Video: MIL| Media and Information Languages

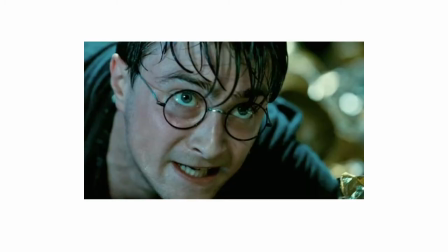[24:15]
So, one good example is from Harry Potter po nato. So, si Harry Potter dito, nung kahalaban niya si Voldemort, it shows emotion, it shows emotion or it adds emotion, it adds emotion dun sa scene po na to.
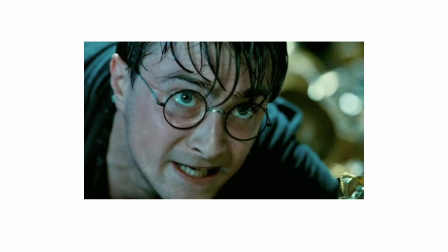[24:33]
So, dito makikita yung galit, yung anger, yung hirap, yung hirap ng paglaban niya kay Voldemort and so on po. So, nagpapakita din ito ng itsura. Pag halimbawa, kakatapos nyo lang sa mga performance tasks.
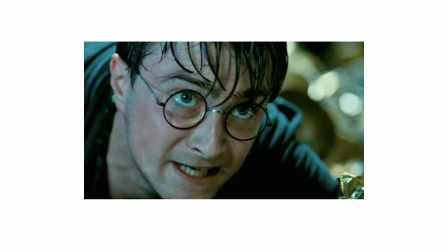[24:48]
Tapos, mayroon na namang additional tasks na i-upload yung features. So, joke lang yun.
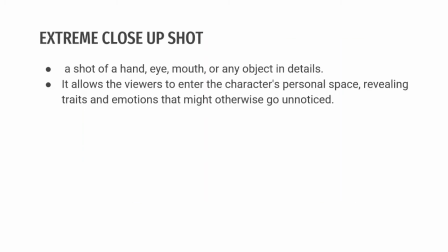[24:55]
So, next po natin is the extreme close-up shots. So, it is a shot of a hand, eye, mouth, or any objects in details. So, it allows the viewers to enter the character's personal space,
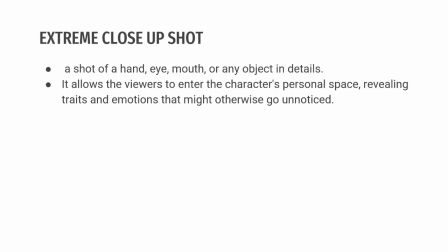[25:11]
revealing traits and emotions that might otherwise go unnoticed.
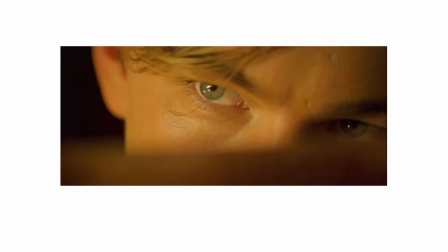[25:16]
Okay? So, one good example ng extreme close-up shots po natin is from the movie Titanic. So, mostly si extreme close-up shots po natin is ito po yung ginagamit po for mga romantic scenes.
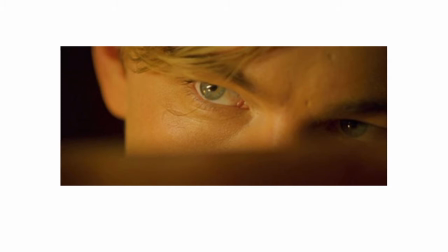[25:35]
So, para mapakita yung mga emotion na kadalasan ay hindi makikita or kadalasan or para mas maramdaman natin yung feeling of love or feeling ng connection through the character. So, through the main characters of
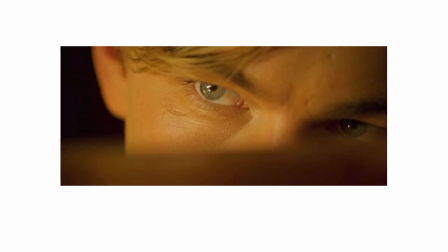[25:54]
a romantic movie or of a movie po. Okay? So, kaya po kadalasan gumagamit po tayo ng extreme close-up shots.
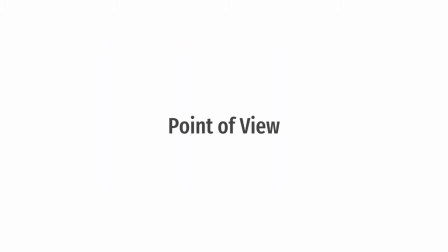[26:06]
So, we have also the point of views. So, first is the establishing shot.
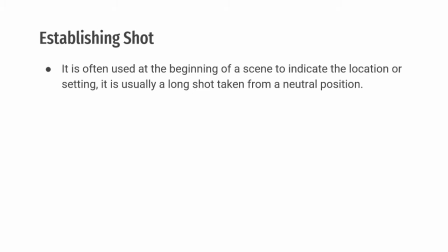[26:13]
It is often used at the beginning of a scene to indicate the location or settings. It is usually a long shot taken from a neutral position. So, I've already, I'll give you an example of establishing shot.
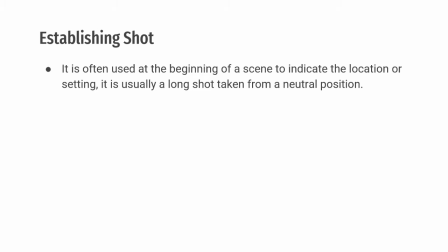[26:29]
So, kanina yung Hogwarts. So, we can consider that as an establishing shot because it provides yung setting ng story po natin or kadalasan sa establishing shots po natin,
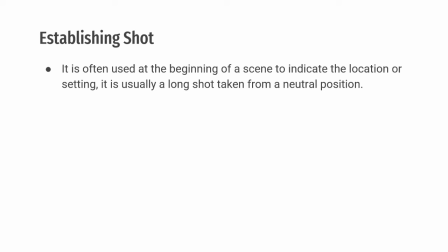[26:43]
nakikita po natin to or kadalasan natin napapanood, nakakakita ng mga gantong shot sa mga series.
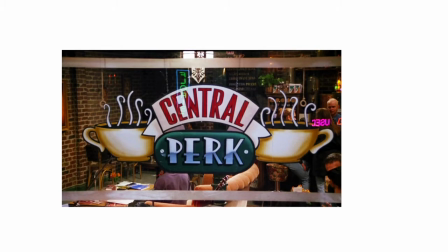[26:52]
Such as, for example, friends. So, sa friends, if they will transition into a different scene, or kadalasan pag, kung familiar kayo sa friends, kadalasan pag tapos nilang pumunta sa apartment, ipapakita naman yung coffee shop na Central Perth.
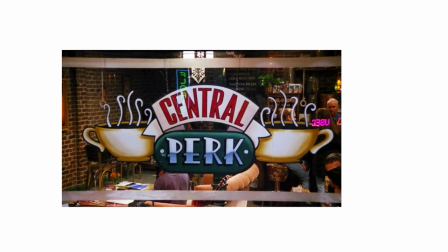[27:12]
So, meaning, so, papakita siya na medyo matagal, so, para mapakita na dun yung next na setting ng story natin.
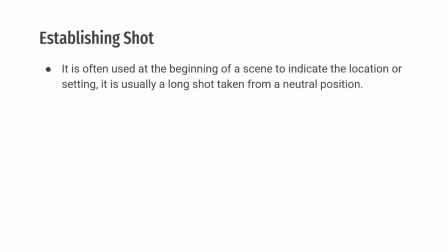[27:22]
Okay? So, that's what we call the establishing shot. So, next is the point of view shot. It shows the scene from the perspective of a character or one person's most newsreel footages are shown from the perspective of the newscaster.
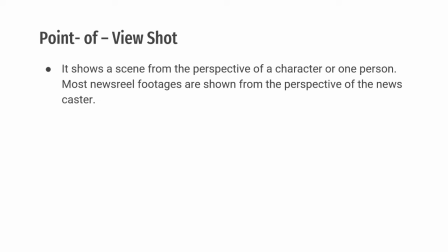[27:41]
Okay? So, one good example pagdating po sa point of view shot is yung mga motor vlogging,
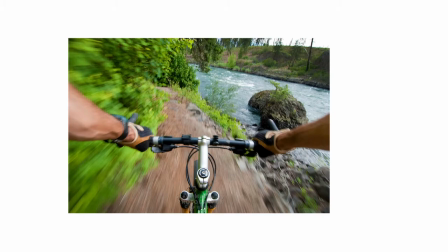[27:49]
so yung mga extreme stunts na mga bikers natin, or mga nagpa-parkour. So, another good example of this is yung mga broadcasters po natin once na nagkaroon ng mga flash news or once na nagbabalita sila.
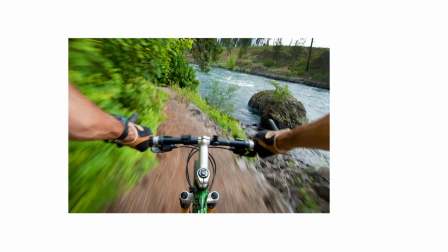[28:04]
So, yung cameraman is holding the camera while yung newscaster po natin is ini-interpret or sinasabi niya kung ano yung nasa point of view niya nung time na nagbabalita po siya. Okay? So, that's one good example of point of view shot.